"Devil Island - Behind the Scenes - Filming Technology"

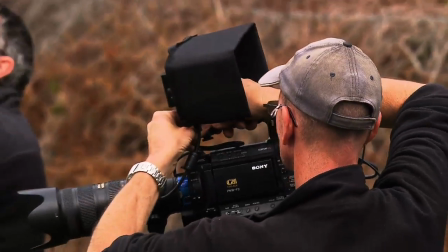(0:05)
We're using a range of different cameras to try to tell this story. One of the challenges in filming Australian wildlife is a lot of them are nocturnal.
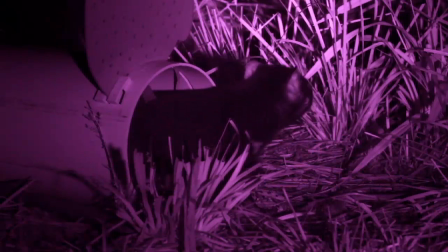(0:15)
So we've got an infrared camera that we're using for some nighttime shooting.
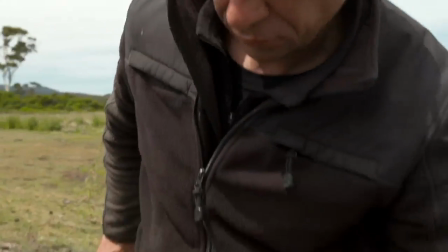(0:20)
We also are using small cameras like GoPros or Sony Handycams or Panasonic
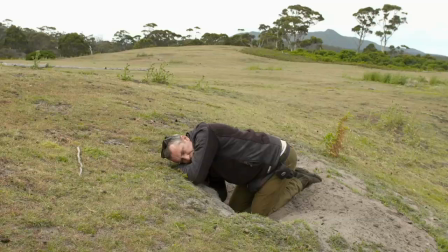(0:26)
Polecams to try and enter into their world, their underground world.
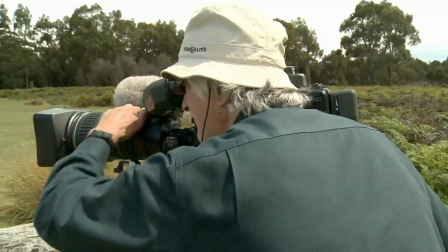This is a magnificent lens for wildlife. It's a zoom range of 40 times.
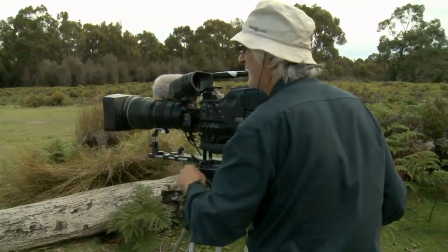(0:48)
The lens weighs about 7 kilos. The tripod, another 15 kilos. The camera body, 10 kilos. So all up, you're looking at 35 kilos. There's a permanent indent in my shoulder here from carrying the tripod.
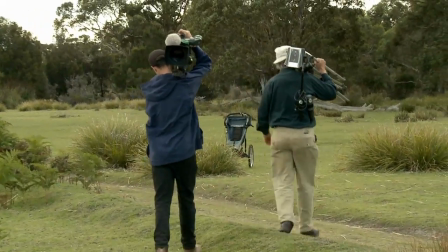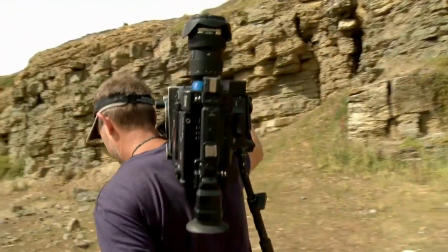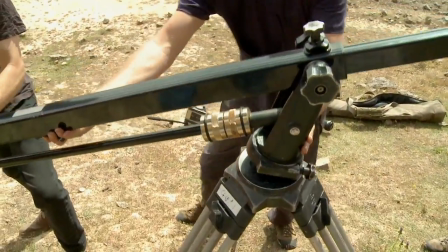(1:15)
Just using the jib here to try and achieve, I guess, what would normally done on a track,
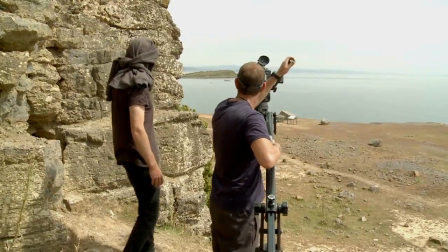(1:21)
just to basically come from a nice wide of the ocean vista and the Ile du Nord, tracking along and revealing the penguin burrow.
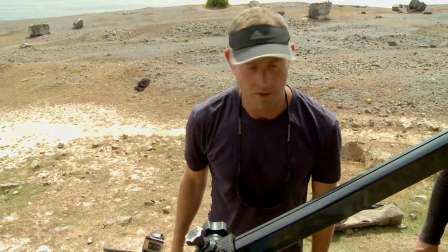(1:29)
It's a bit difficult terrain to set up our track system, so we're going to use the jib and try and use the boom arm to achieve that same move.
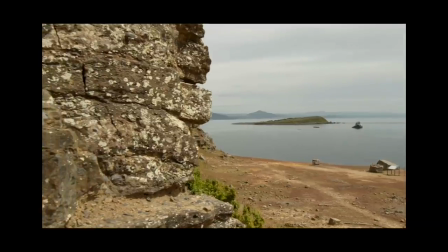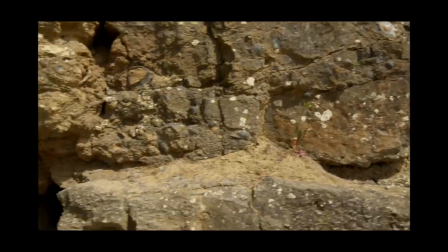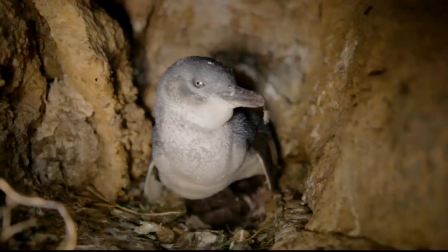(1:49)
We've got a penguin here in her burrow with a couple of chicks.
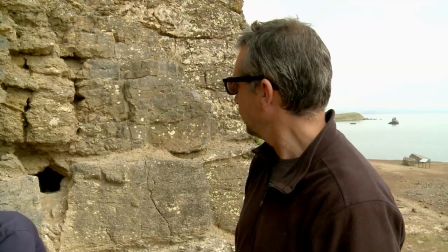(1:55)
We're just going to try and get some shots.
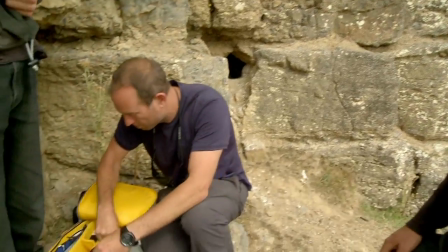(1:58)
I'm going to be using 5D for this, which is a stills camera that also shoots video.
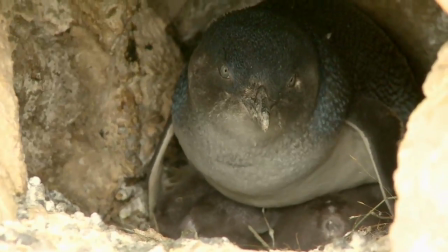(2:05)
The burrow is quite narrow, and the chicks are only about this big at the moment.
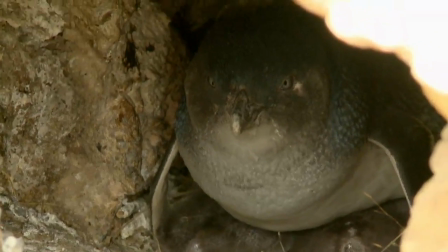(2:10)
They're maybe, I think, 3 days old. They're tucked well under the mother, so we just need to get reasonably close.
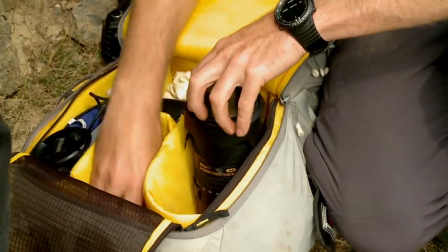(2:18)
Just putting a clear filter on the front because sometimes mum gets a bit cranky. I don't want to lose a lens.
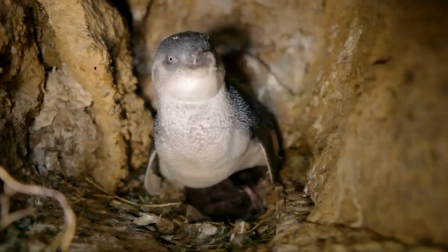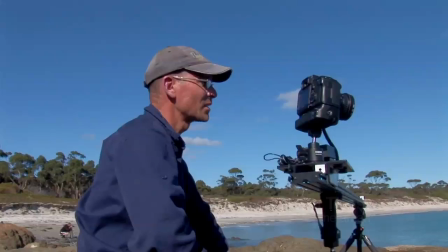(2:31)
I'm setting up a time lapse to run on this little rocky shore,
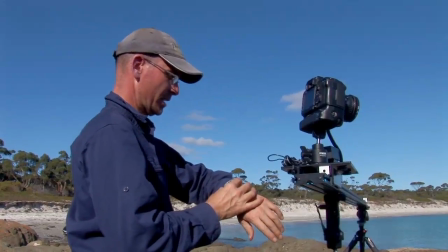(2:37)
and the tide is due to come in a few hours.
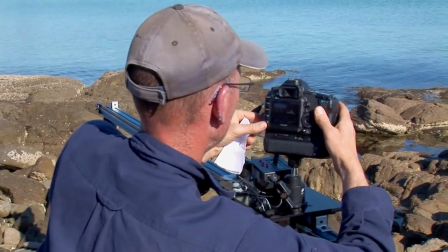(2:42)
So what I'm hoping for is changing light on the rocks, the tide slowly coming in,
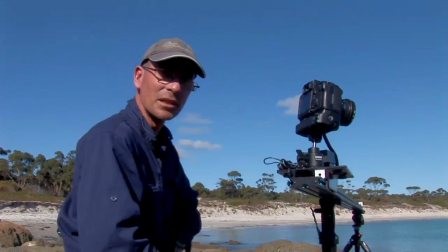(2:48)
and which in time-lapse will be speeded up to be coming in quite quickly. I'm using a time-lapse dolly here.
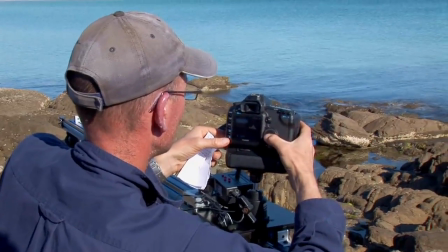(2:54)
What happens with this is it's got a little electric motor in it that pulls it along, and so every time we take a photo we move a little bit.
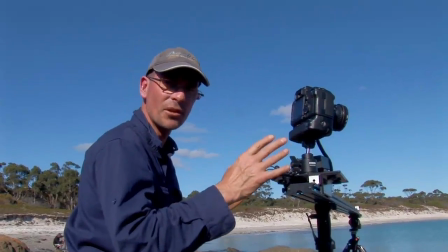(3:01)
So instead of just having a static locked-off time-lapse shot, we've got a lovely move that happens through the shot,
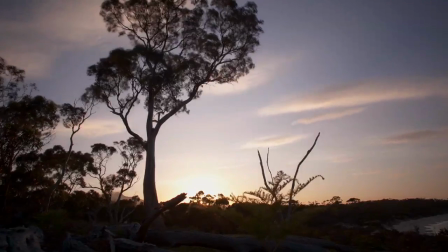(3:07)
and these foreground rocks will change as the dolly moves along the track. And if we're lucky, it'll all work and it'll be beautiful.
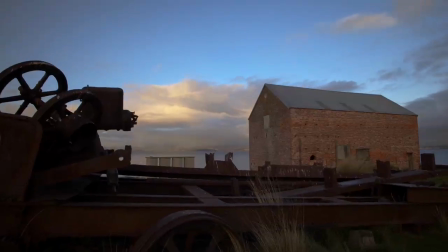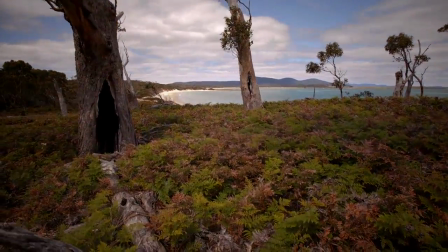(3:24)
I think people are fascinated with seeing the world speeded up, and things that are subtle to us that we don't even notice, like a shadow moving across the ground.
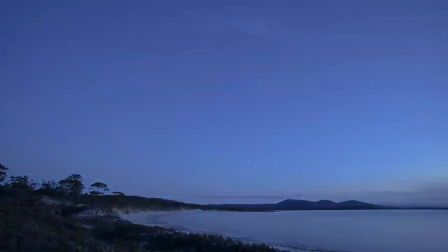(3:32)
The way the sun moves through the sky and the stars rotate in the heavens.
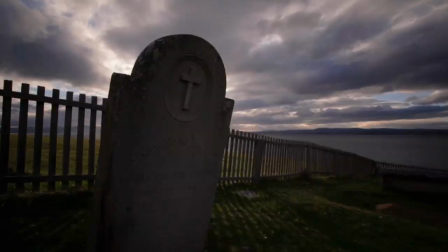(3:35)
All those things speeded up and presented in time-lapse is very powerful, very engaging, and it's just beautiful to look at.
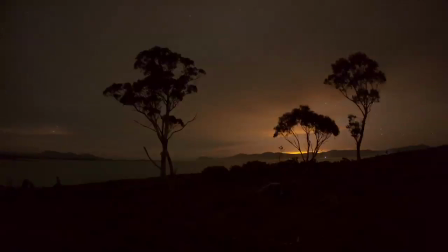(3:44)
So used in context in a story, it adds a real lot to a project.